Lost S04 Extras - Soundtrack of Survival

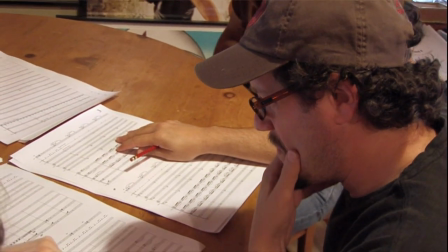[12:33]
So it, not only were we having to kind of reformat the pieces to fit as concert music, but we also had to reorchestrate everything. One guy will keep going.
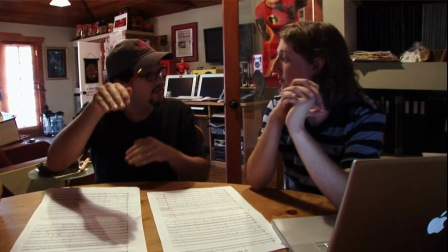[12:44]
Another guy will come in at a different interval. Okay. You know, creating this chord. Like minor thirds or something.
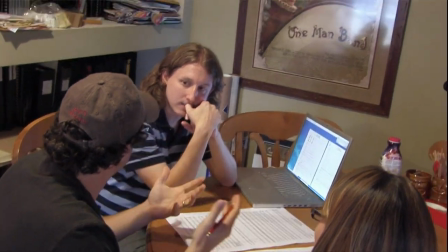[12:49]
Yeah, and it'll just kind of keep building where it's repeating, but it's building, you know what I mean?
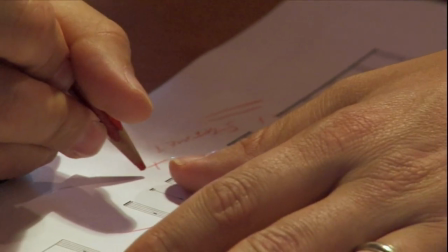[12:54]
Okay. Bringing in strings and blah, blah, blah.
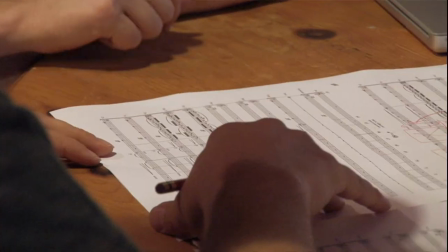[12:59]
Too high for trumpets, perhaps? Yeah, but the strings and winds would be nice up there.
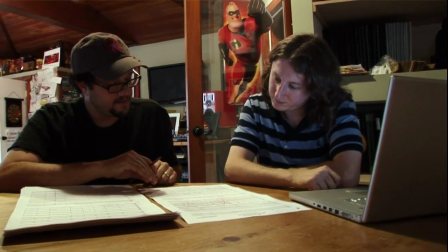[13:04]
Yeah. You know, and then you could have the trumpets underneath. It was interesting to hear all those familiar melodies, but just in a much bigger sense.
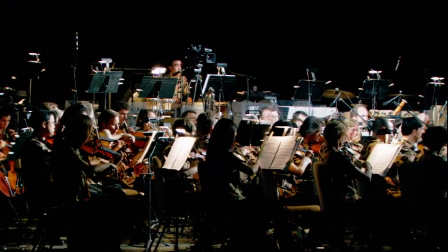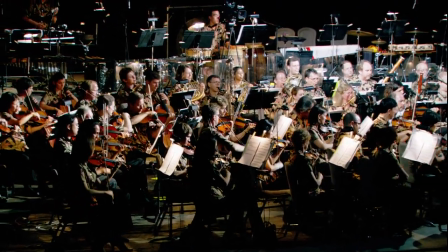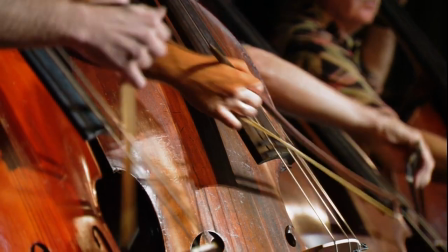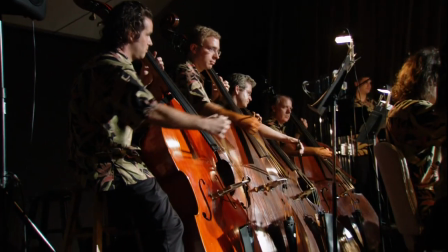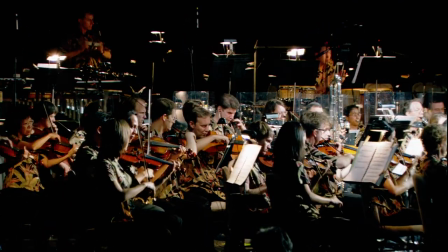[13:35]
It was fun. I think it was cool because I loved recognizing it and figuring out. I was like, oh yeah, dun dun dun dun dun dun, dun, you know. It's like, ah, marching, you know, go kill the polar bear, you know, things like that.
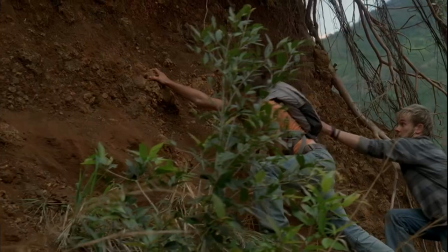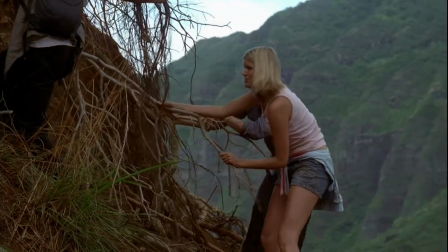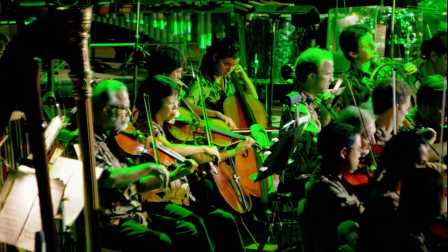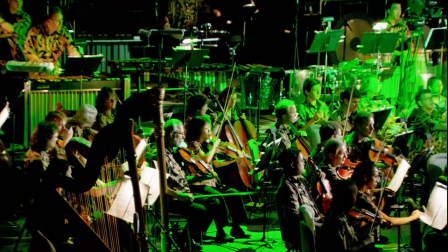The thing that I couldn't have counted on or didn't think about in the beginning was how many themes there would be in the show.
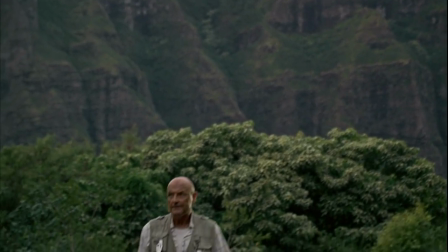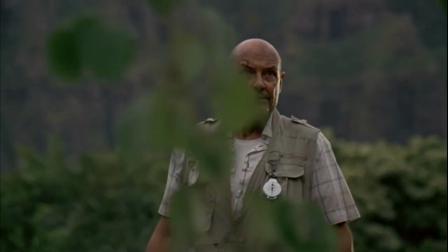[14:29]
Each character ended up with their own theme.
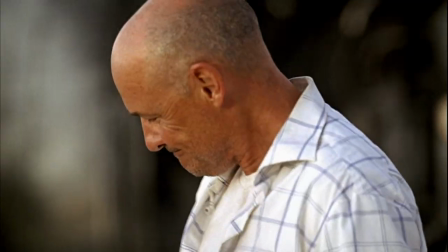[14:31]
Some of them ended up with a couple of themes because certain characters have very distinct storylines that are either one thing or the other.
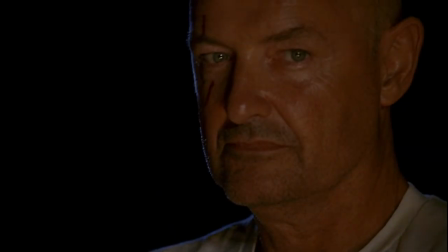Some of the favorite stuff that I love working with again and again is Hurley's music,
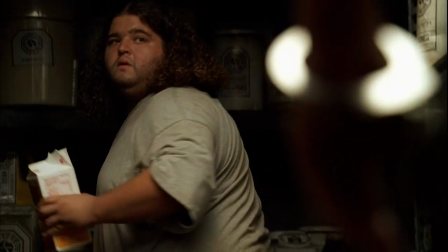[14:52]
because it's such a nice contrast from what the show normally is. Hurley's episodes have a little bit of lightheartedness, and yet there's also this deep sadness.
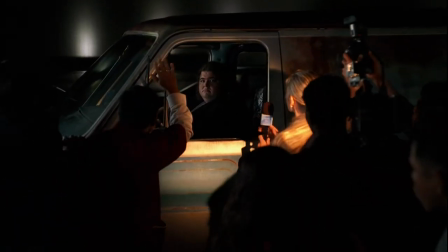[15:01]
So he's got about three different themes.
16 and 23.
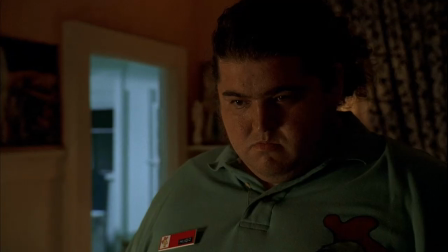[15:08]
He kind of has his numbers theme, which is about dealing with the fact that he won the lottery. And then he has this awkward theme, which is him kind of, you know, this dum bum bum bum bum bum bum bum bum.
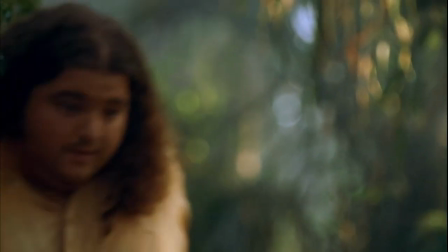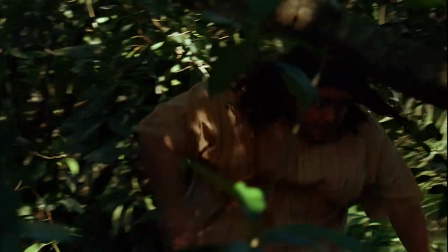Vixen!
And then you have the true side of the character, which I believe is the scene where he's handing out all the food.
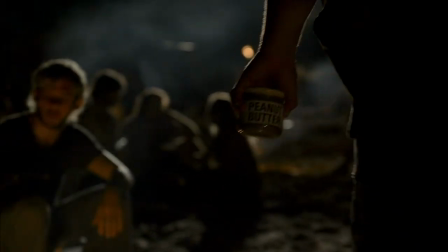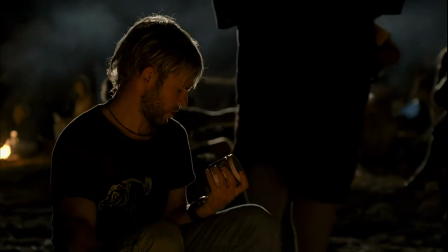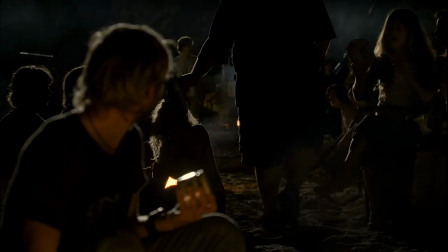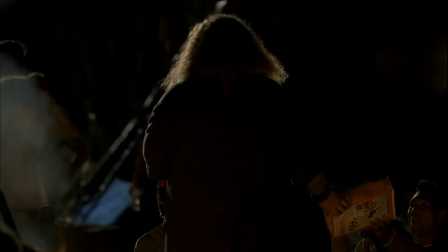The Jin and Sun music has always been fun to do because they have this kind of, you know, epic love story.
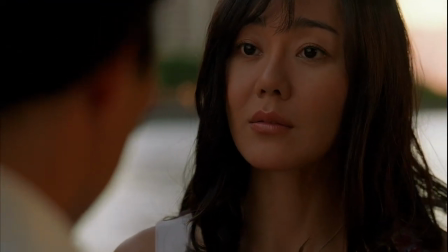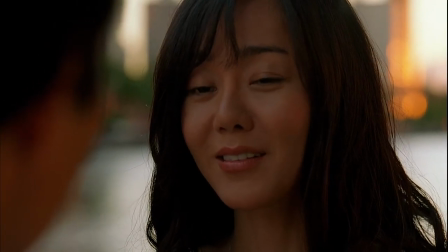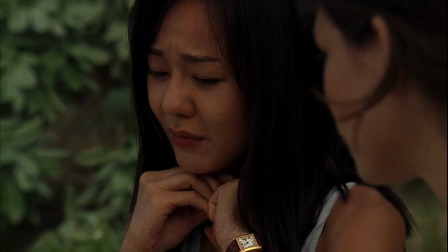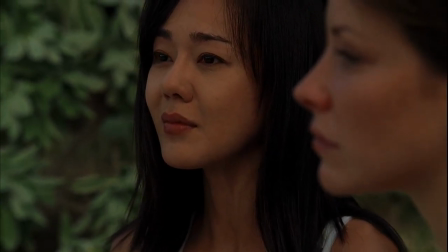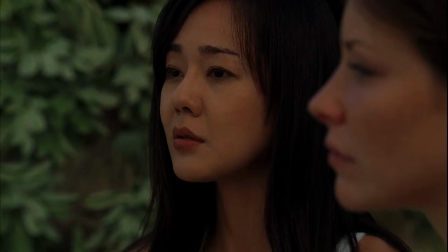[16:34]
A lot to Sun's character and who she is.